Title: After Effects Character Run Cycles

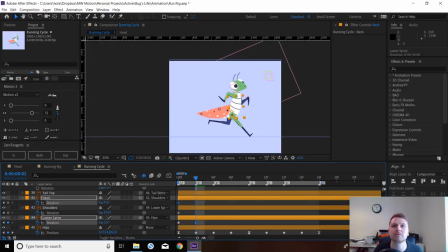So his weight will begin to shift forward. Like that, how does that feel? Falling into it, and here, the weight will shift further forward. Ever so slightly.
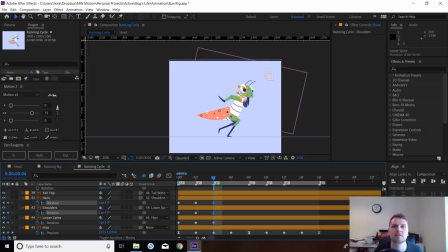Right, the weight's being absorbed and readjusted.
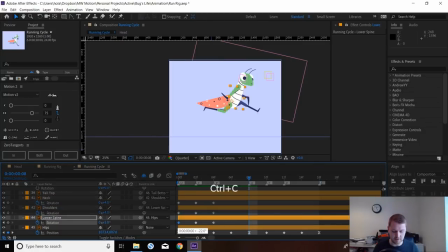I'm going to copy these frames over here quickly just to see how that feels.
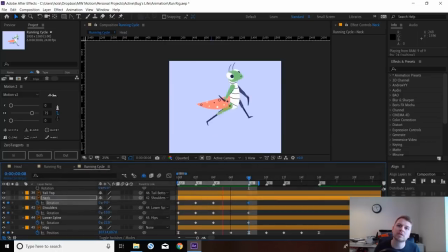That's not too bad. Probably get away with deleting these.
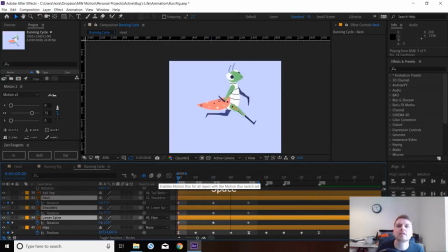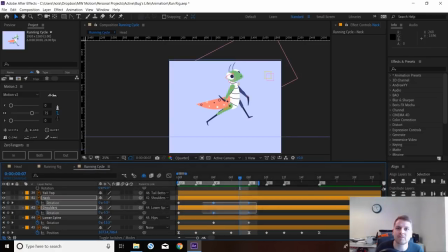That could work. What we'll do later is like we'll be adding some slight offsets to these.
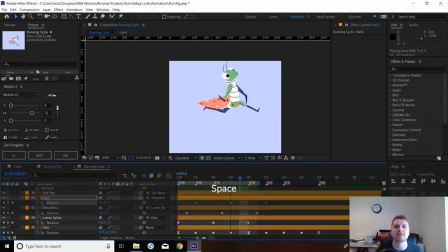When you offset these are just linear, but it already brings a bit more life to it. particularly when we get that head rotating as well. So let's have a look at that head quickly, which is this one here.
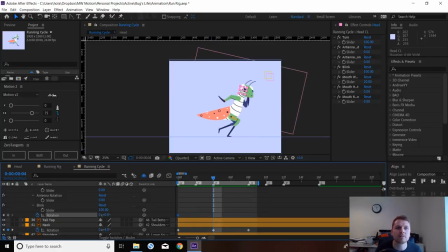I quite like the position there, but here we can really tuck that head in a little bit and bring that back up. Maybe we can exaggerate that a bit more.
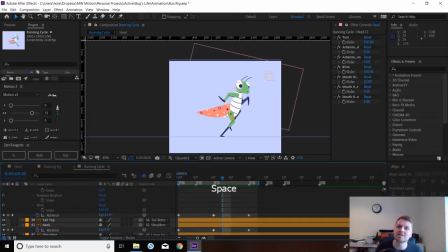When we combine this with all these antennas bending and stuff, it will look quite cool. So here I'm almost going to do the opposite with this tail. I kind of want this to be like curving upwards, like its body's like crushing in on the up.
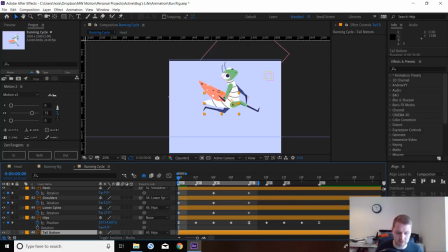So we've got this, the top of the tail, where's the bottom? Here we go. I think the top's parent into this, isn't it? Yeah, okay. So I'm going to exaggerate that up like that.
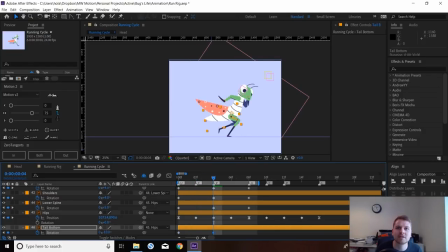On here, I'm going to have it like whip down and back up again. Where's that top? So here I want it to just be like slightly lifting off.
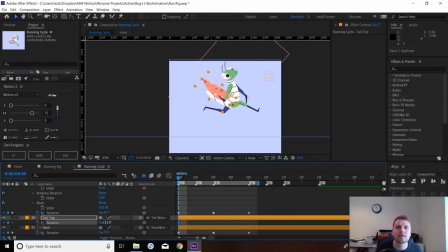Here it's going to slam back hard into it, and we'll have it lift off again.
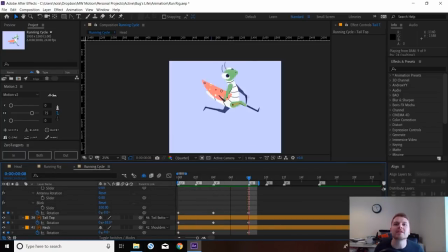That's already with linear keyframes making this feel a bit more organic and natural. It's looking pretty cool. Alright, let's do these arms.
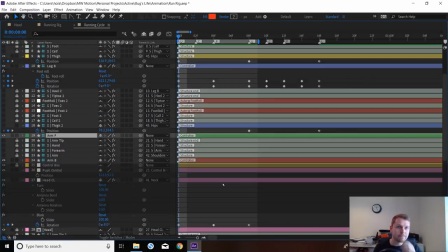Again, we're going to do the position swap to give it a bit of like sensation that he's moving his shoulders back and forth. So let's just find those. It will be the arms.
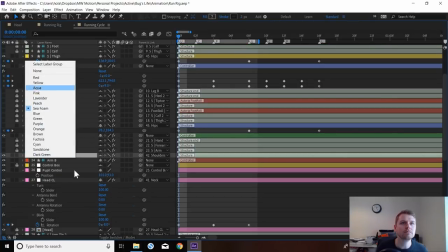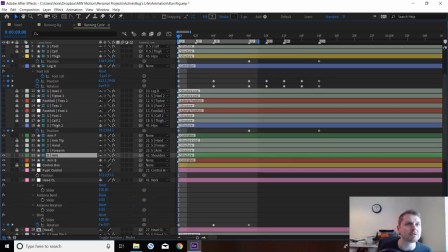This one's green.
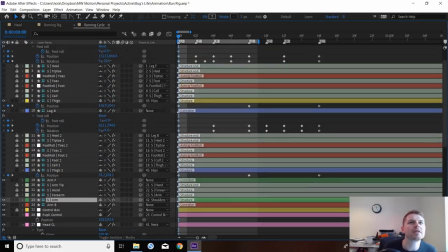Why can I not see the others?
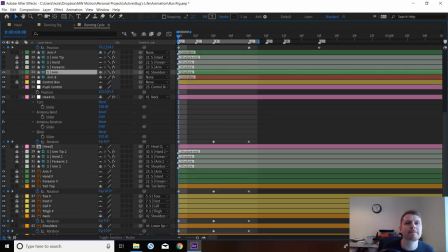Here we go. And this one's red.
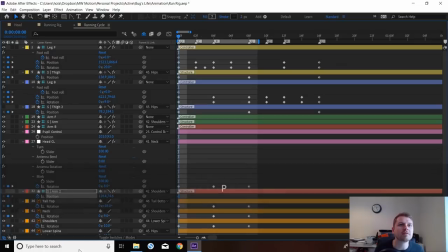Oh, cool. I'm gonna hit P for position, keyframe that. P for position, keyframe that.